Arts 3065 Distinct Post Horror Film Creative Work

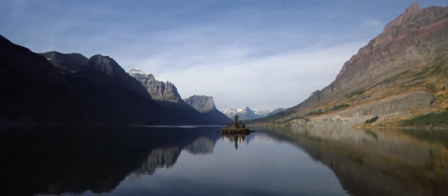[0:00]
In this video essay, I will focus on The Shining and Hereditary,
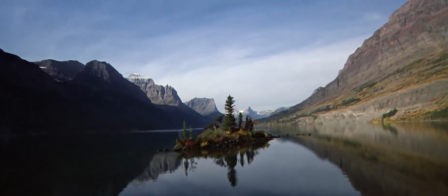[0:05]
two post-horror films that contain a wide range of themes, such as race, family, gender, and so on.
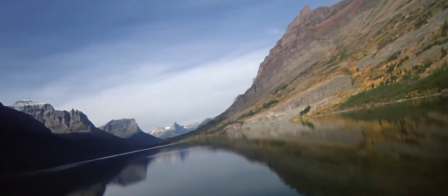[0:12]
They don't have a lot of jump scare and terrifying creatures,
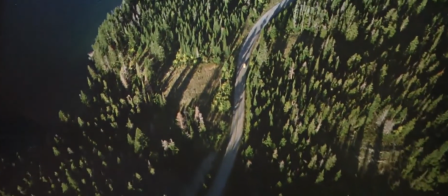[0:15]
but I think both films do a great job of shaping psychological horror through their ever-increasing creeping atmosphere.
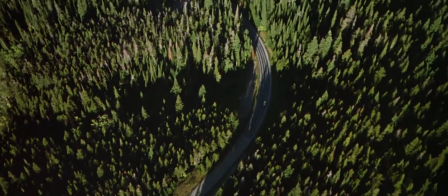[0:24]
Therefore, I will analyze mise and sound to explore how this post-horror film uses a kind of horror
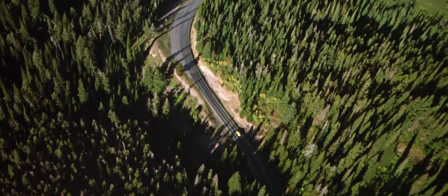[0:31]
and trauma to affect the strong emotion of the audience, which then shows the deep themes of the film. David Church argues that in Hereditary, Ari Aster used very little jump scare.
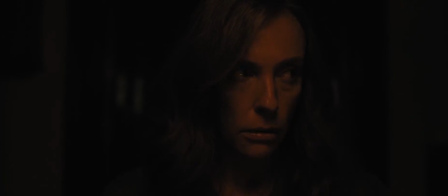[0:46]
He uses mainly slow camera movements, as well as long take and wide angle to reveal many scary details. So this clip is from Annie's seance. A long take shows that the setting and the characters.
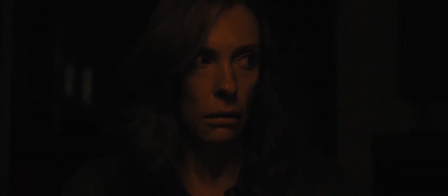[0:59]
First, we see Annie's close-up, Louis, and a pan movement.
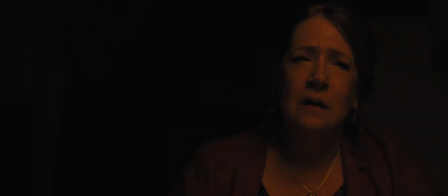[1:05]
If you are here with we see us, John, and the camera slowly dolly out.
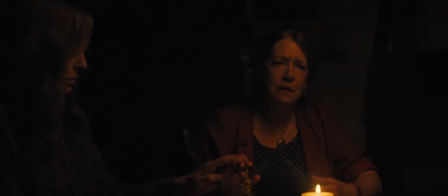[1:09] And slide the glass.
This is because the cup is about to start moving.
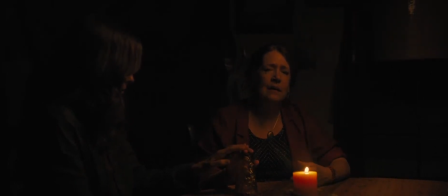[1:15]
Louis, And then the camera dolly in, if you're here, and we see John's close-up.
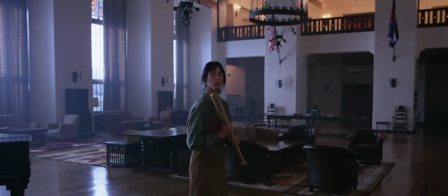[1:22]
Both Hereditary and The Shining have a lot of these slow-moving long takes, which work well to show the unease and fear of the unknown.
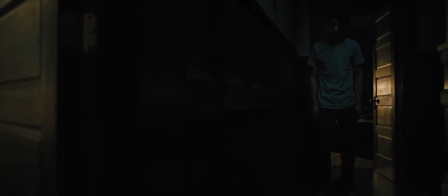[1:31]
We don't know where the shot moves to next, and we are in an anxious mood until we see a landing spot.
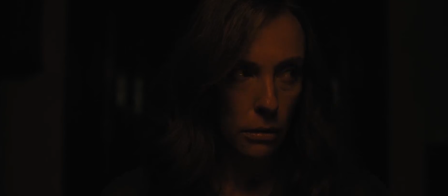[1:40]
So, in a different style, I've Louis, added the different version. You might have seen a clip like this.
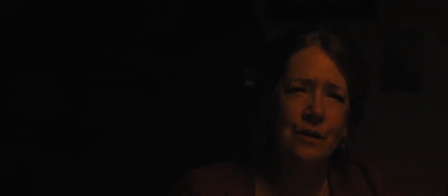[1:48] Please just try and slide the glass. If you're here. Hi, Louis.
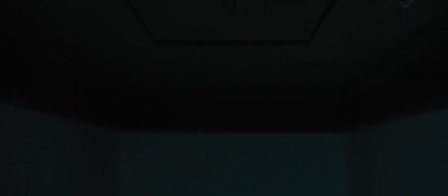[1:55]
The camera pans from the attic to Peter's room, accompanied by the sound of flies, which also appears several times in the later scenes as well.
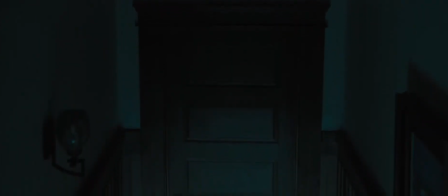[2:03]
The door is closed.
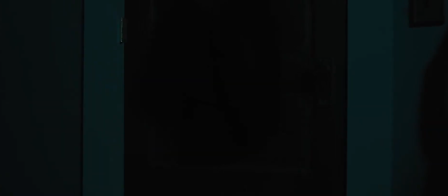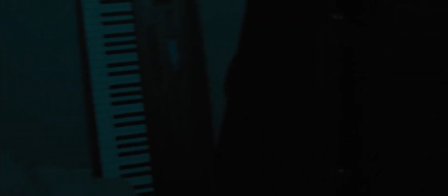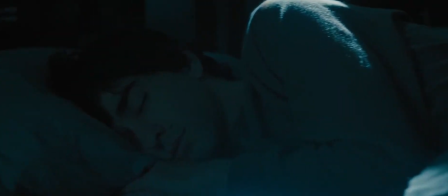[2:19]
The camera moves slowly to Peter's face as Peter is woken by Tom flicking.
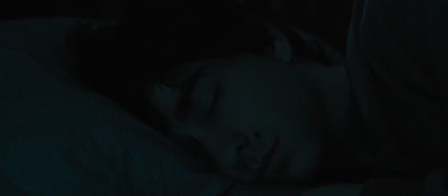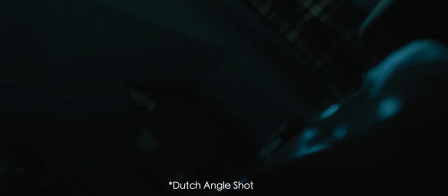[2:32]
Then a subjective camera where the director cleverly used a Dutch angle shot
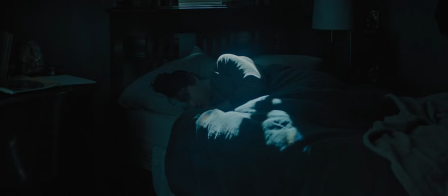[2:37]
to show a sense of loss of balance and an unsettling moment.
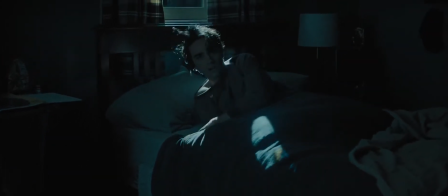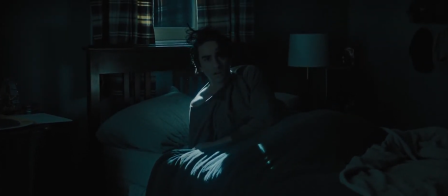[2:47] Charlie?
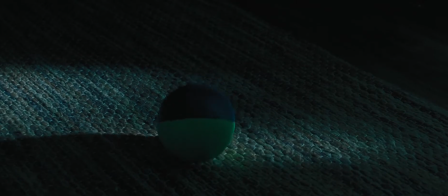[2:53]
Charlie's head suddenly turns into a ball, and the sound becomes suddenly eerie and urgent.
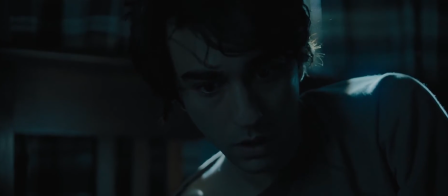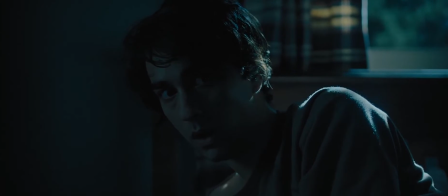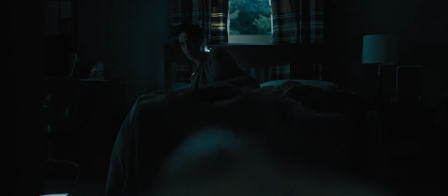[3:09]
And the door is opened. This camera language tells the audience that what was in the attic has now entered Peter's room.
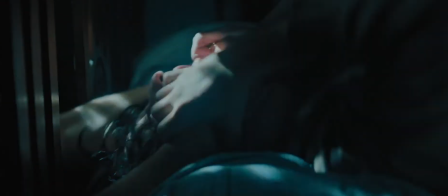[3:17]
You feel constant sense of anxiety during this camera movement and tense up for the terrifying creature hiding in the darkness.
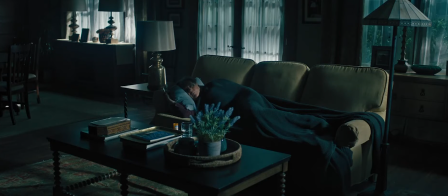[3:25]
But unexpectedly, the director breaks the mold, and the hand reaches out from the brightest part of the entire frame.
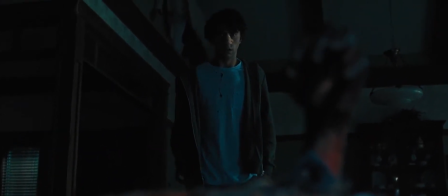[3:34]
This design also comes later, when Peter finds his dad's body, and Annie hides in a corner.
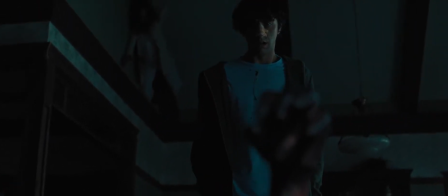[3:40]
All we can see is a blurred figure.
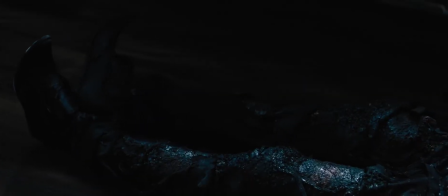[3:46]
And then transfer into a point of view looking at the body.
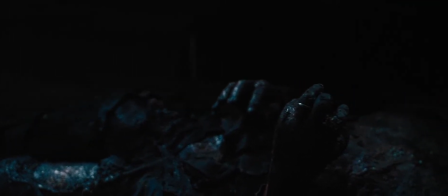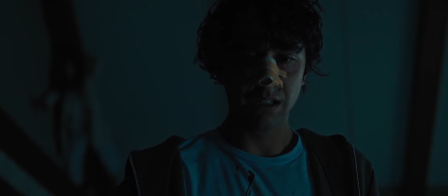The camera finally focuses on Annie.
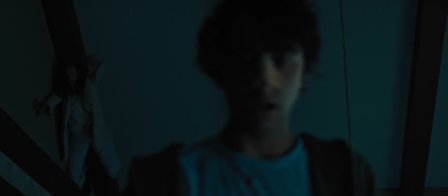[4:07]
Each point of shock in this scene is eased into the audience field of vision, and there are no close-ups.
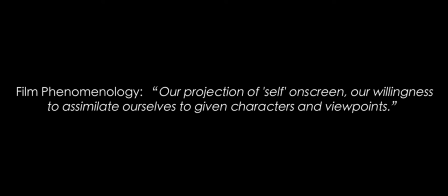[4:14]
According to film terminology, our projection of self on screen, our willingness to assimilate ourselves to given characters and viewpoints, we have better immersive experience because of the subjective camera.
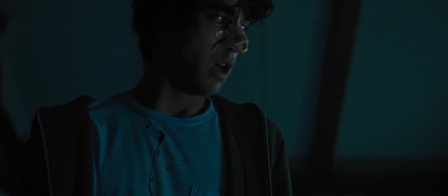[4:30]
We stand in the perspective of the characters to feel their changing moods, and we can see things the protagonist can see.
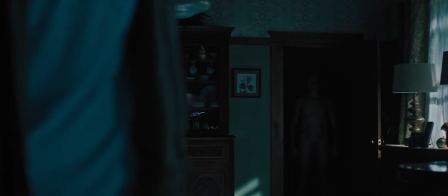[4:40]
Peter spots a strange creature behind him, but we know the creepy Annie hasn't appeared yet,
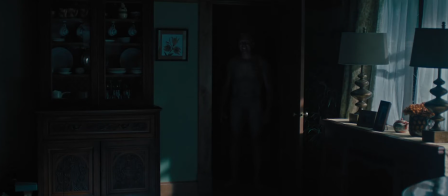[4:46]
so it is better for us to worry about the protagonist and feel a constant tension and sympathy for the character.
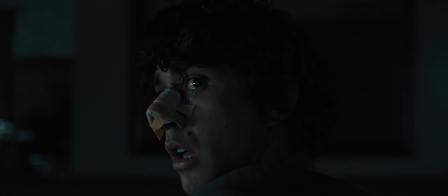[4:53]
As Taja Lam says,
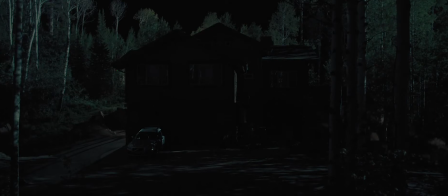[4:56]
The mise of off-screen space enhances the audience's sense of unease and brings up the emotion of trauma,
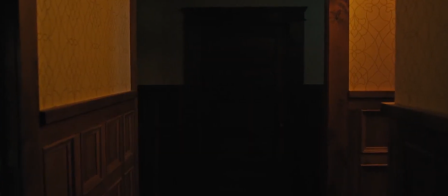[5:03]
as the fear is consistent with trauma theory, lingering and perceived as an impending disaster.
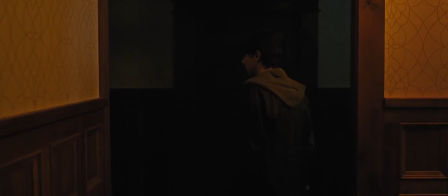[5:11]
Taja comments that in it follows, we can feel the persistence of this trauma through camera movement, composition, and sound. For example, in Hereditary, after the car accident, 4 long takes are used to show Peter's overwhelm,
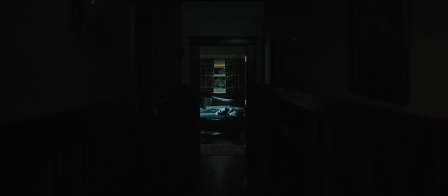[5:28]
citing Taja's point that the distant shots in this vast
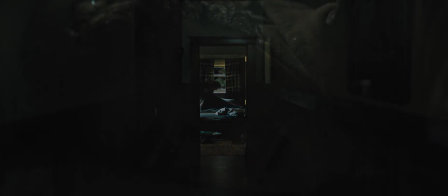[5:32]
environment and the suffocating darkness of the interior isolates the protagonist.
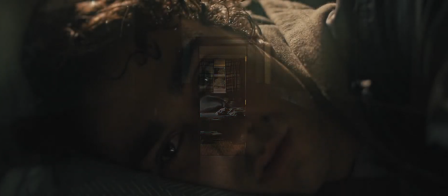[5:38]
A lens dissolve, an effect that subtly conveys the passage of time.
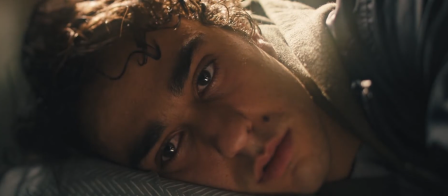[5:44]
Peter has not slept all night. This long take conveys his deep inner despair. His mother is crying, and his body shakes slightly, but his face remains expressionless.
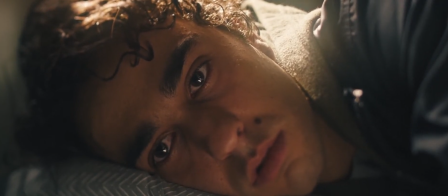[5:56]
As Taja concludes, we can assume that the mother's cries off-screen allows us to enter Peter's inner world,
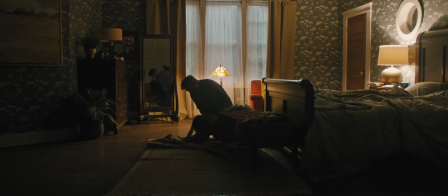[6:04]
expressing the depth of his trauma. The director also does not give close-ups of the mother to show her grief,
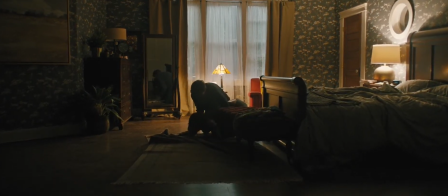[6:12]
but rather contrasts the different reaction to show a sense of despair and even a sense of eeriness.
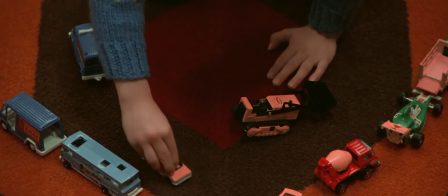[6:20]
We also see this use of mise in one of the most disturbing scenes in The Shining, where Danny plays with a ball.
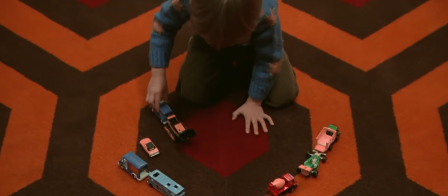[6:27]
As the camera zooms out, we see a carpet with one Indian element and Danny sitting in the middle of it, as if trapped.
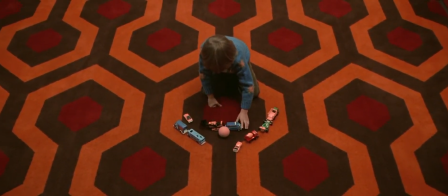[6:36]
At this point, a small ball suddenly rolls in, and we can imagine that off-screen, someone has thrown the ball.
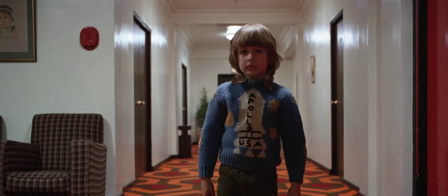[6:43]
But the camera cuts to a wide view, and there is no one in front of it.
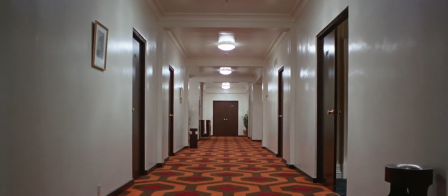[6:48]
Danny gets up and walks forward, this time with a point of view, a subjective camera.
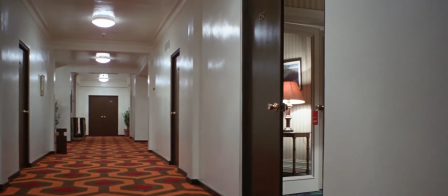[6:54]
The camera shakes slightly, as if handheld to simulate a realistic walking perspective.
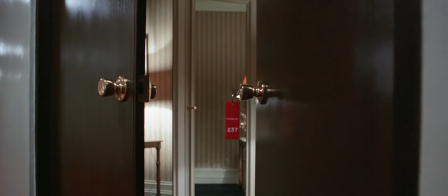[7:00]
A long take, again building up the unease. An eerie atmosphere that heightens the tension of the viewing experience.
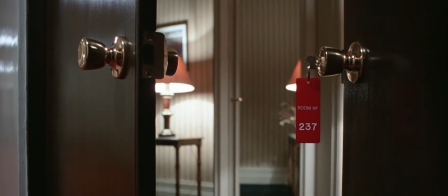[7:09] Mom, are you in there?
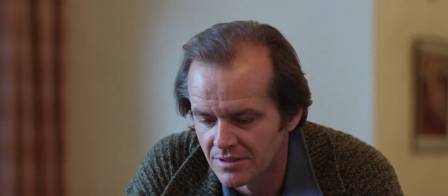[7:11]
Vincent Jonas mentions that when Jack looks down on the maze, Jack has a dominant perspective, and I couldn't agree more with this.
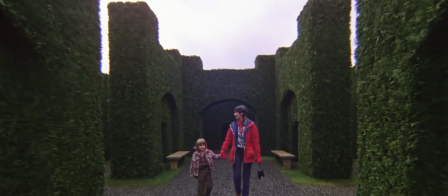[7:19]
Here's a zoom in, and then the camera cuts to Wendy and Danny.
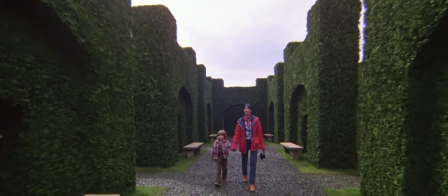[7:24]
I think it is a close-up effect, and through this editing technique, we can understand the madness of Jack.
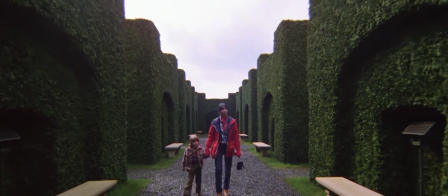[7:31]
He gradually losing himself and trying to control Danny and Wendy. And the same technique is used in Hereditary.
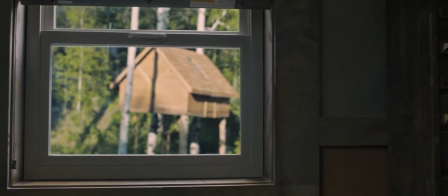[7:39]
For example, in the opening scene, we could see a long take.
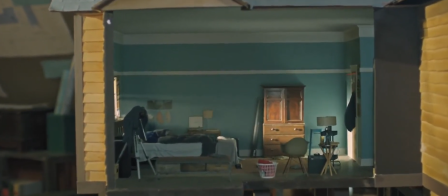[7:43]
The camera pan goes from the view of the tree house to the mother's miniature house.
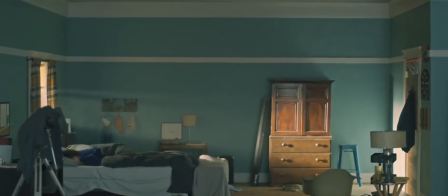[7:49]
And after the dolly-in movement, we see a direct transition to the interior scene, which is very amazing.